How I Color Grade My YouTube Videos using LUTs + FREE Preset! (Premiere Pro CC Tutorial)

Hello guys, Steven here, back with another video, and today I'll be teaching you how I color grade my YouTube videos with LUTs.
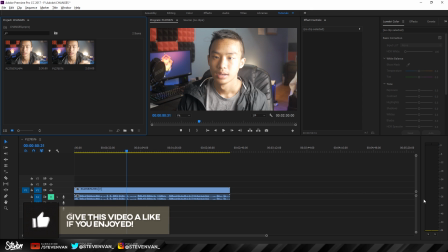13s
Okay, so right now I'm in Adobe Premiere Pro. It might be different for different programs and softwares and, you know, video editors, but it should have some sort of feature that is similar to the ones I'm using. So I'm using the default color grading software, the Lumetri color right here.
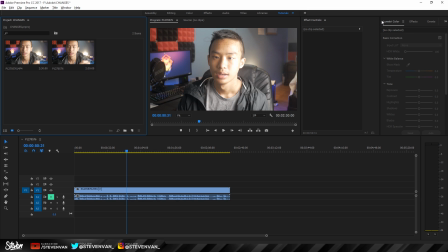30s
Your video editor might require like a plugin. I know Sony Vegas has like a plugin or something. I'm not totally sure. Just try to follow along even if you don't have Premiere Pro. And before I get started, I just want to explain what LUTs are. They're basically like presets. They're basically like filters that changes the colors and stuff.
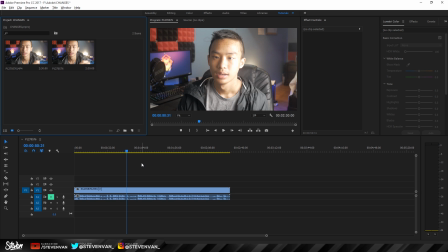49s
I use them personally just because I always like the color that it gives. And you have to adjust accordingly because sometimes it'll be overexposed and underexposed. And like, for example, when I record face like cam videos like these, like when I'm, you know, looking at the camera, I always have the same lighting and the same settings.
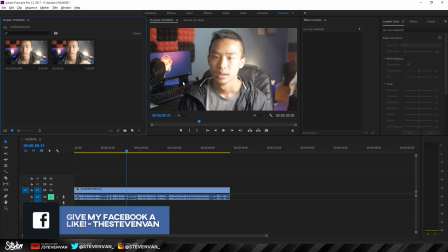67s
But if I were outside, it'd be a little bit brighter and I have to decrease the exposure. So I can't always use the same settings for different clips. So the first thing I do is make a new adjustment layer.
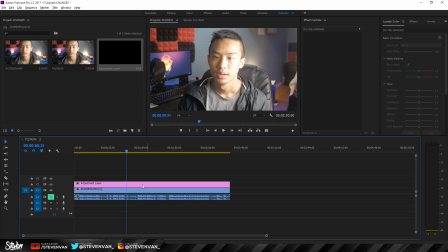77s
The reason I do this is because everything under the adjustment layer will be edited. So instead of doing it to each individual clip, I can just put it on the adjustment layer, and everything under the adjustment layer will have those effects applied and those settings applied.
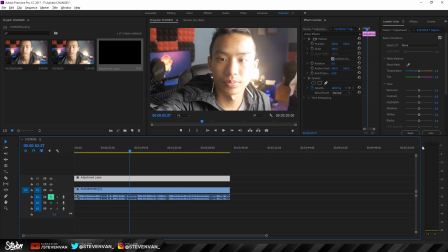91s
In this case, I don't really need it because I only have one clip, but if I had, you know, many, I would use it and it would be really helpful. So this is exactly, like I mean exactly the way that I edit these video clips. I will go on Lumetri color right here. This is the default. If you don't have it, go on window and then go on Lumetri color right here and you'll see it.
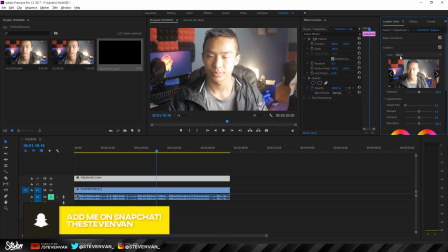110s
The first thing I'll do is always apply the LUT first, just because you have to adjust accordingly to that.
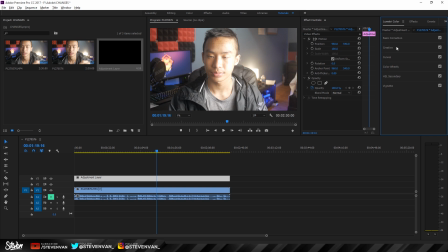116s
If you were to do all the basic correction first, the LUT could just destroy that all and it won't look normal, right? So I'll select the Fuji one. I always do. I really like the blue look. It should be here because it is a default one and it's made by Adobe.
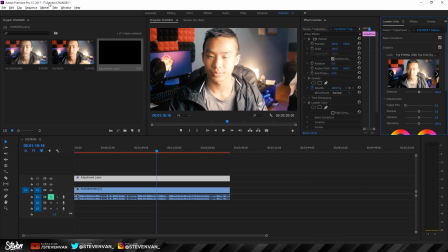130s
I'm using the CC version. Maybe if you have like CS5, you might not have it. I'm not 100% sure. I never change the intensity. I always keep it the same. And then now after I apply the LUT, I will go back into basic correction.
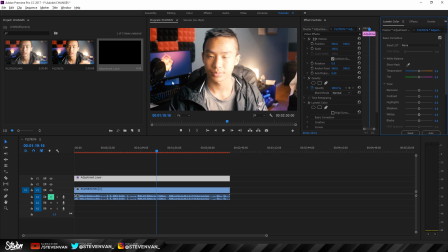144s
So if you know me, I do not like really warm colors unless it's like a landscape and it's like, you know, a film or something. I might use warm colors, but usually I like blue colors. So cool colors. And then what I'll do is just move it to the left here so that my skin is not like orange.
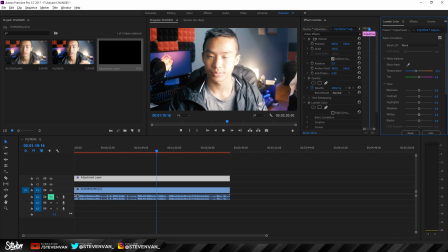162s
It'll be like normal, like brownish, yellowish. The next thing I'll do is determine if I should lower the highlights or the exposure. Sometimes it's so bright that I just have to lower the exposure, but sometimes just lowering the highlights will do.
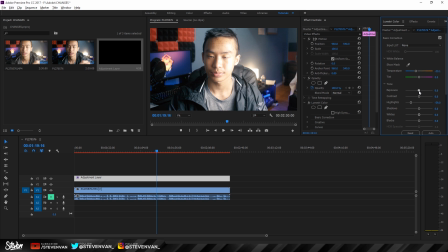174s
So if I just do that, that looks pretty good. But I think lowering the exposure a little bit, no, that's just way too dark. I'll actually just make it zero again. I think just lowering the highlights is good, and maybe just the whites a little bit.
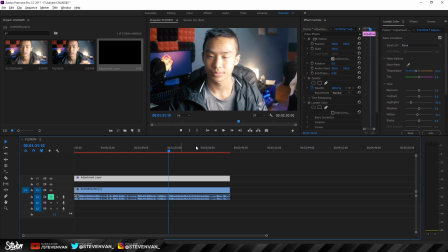188s
Sometimes if my face is too dark, like it's darker on one side here, what I'll do is increase the shadows so that it kind of removes those shadows right there.
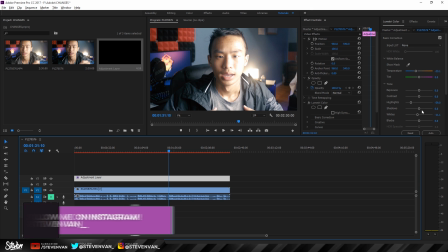196s
But if I want to make it like look cooler like this, it kind of has like, it becomes darker in the shadows, obviously.
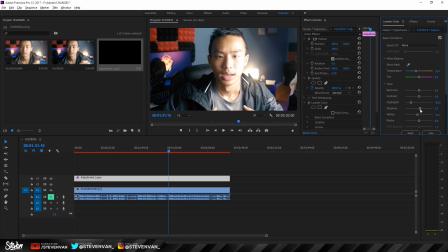204s
I just said that. But yeah, as you can see here, my face is really shiny. I think I'll actually decrease the exposure and then increase the shadow so that I can see more stuff, but it is darker. As for contrast, I'll always increase it because if I don't like how it looks like,
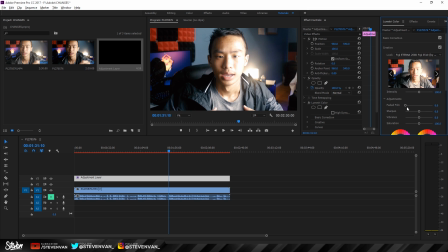222s
I'll always go into creative and just increase the faded film so that it is less contrasty. So that's what I'll do here. And there, it's less contrasty. It's a little bit more faded. I always like to kind of create a cinematic look. I don't know why. Even in my normal videos, I like to do that.
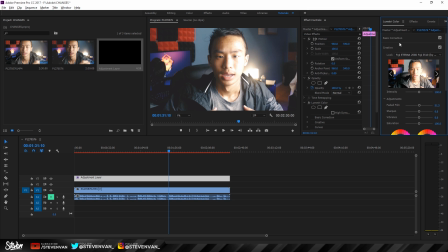239s
I still think it's a little bit too like white right there. I don't like the highlight. It's just like way too shiny. If we just apply that and like nothing else, like I'm not even done yet, and just hide this layer, look at the big difference.
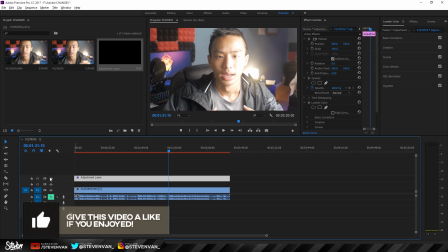253s
I think this looks like 99% better. Like just look at that.
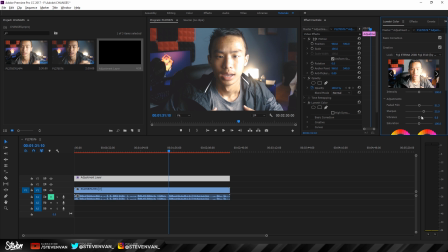259s
Now what I'll do is increase the sharpness. I always do. The only scenario where I don't increase the sharpness is if it's in low light, because that creates grain. Otherwise, I'll do high sharpness. I'll increase the vibrance, but then I'll decrease the saturation.
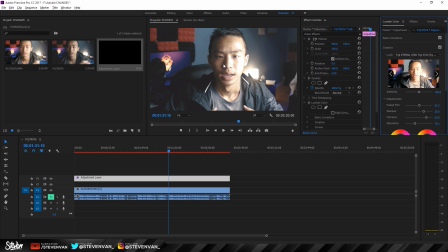275s
I really don't like when my face is orange. That's why I hate like warm colors, and that's why I decrease the saturation. Like if my face was like this, like I'd understand why some people like this, but I really don't like my face as orange. It just does not look good. So that's how it looks like right there. For curves, I won't do much.
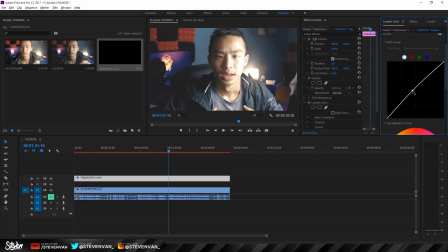293s
What I'll do is either go up or down, and this is from the middle, right? Basically, if you click on the middle here. If you go up, it gets brighter, and if you go down, it gets darker. That's basically it. So I'll just adjust it based off what looks good. So I wouldn't make it brighter because my face would be shinier.
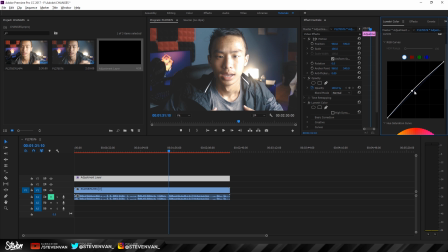310s
So, and then I'll just make a little S curve here. And as you can see, my face is kind of covered. I don't really like that. Just increase it a bit. I always come back and edit because I'm really picky about this stuff. Like again, like my face is too bright, so I don't know whether to make it dark or brighter.
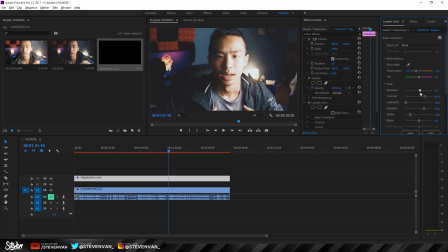326s
I think I'll just keep it darker. Just cause like I'd rather have my face darker than shiny, you know?
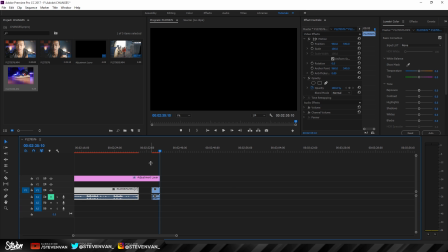333s
Yeah, so hopefully you guys enjoyed this video. Hopefully it helped you out. If you want another color grading tutorial, maybe like how to create a film look or something, comment below so I know and like this video. Yeah, my name is Steven and I'll see you in the next one.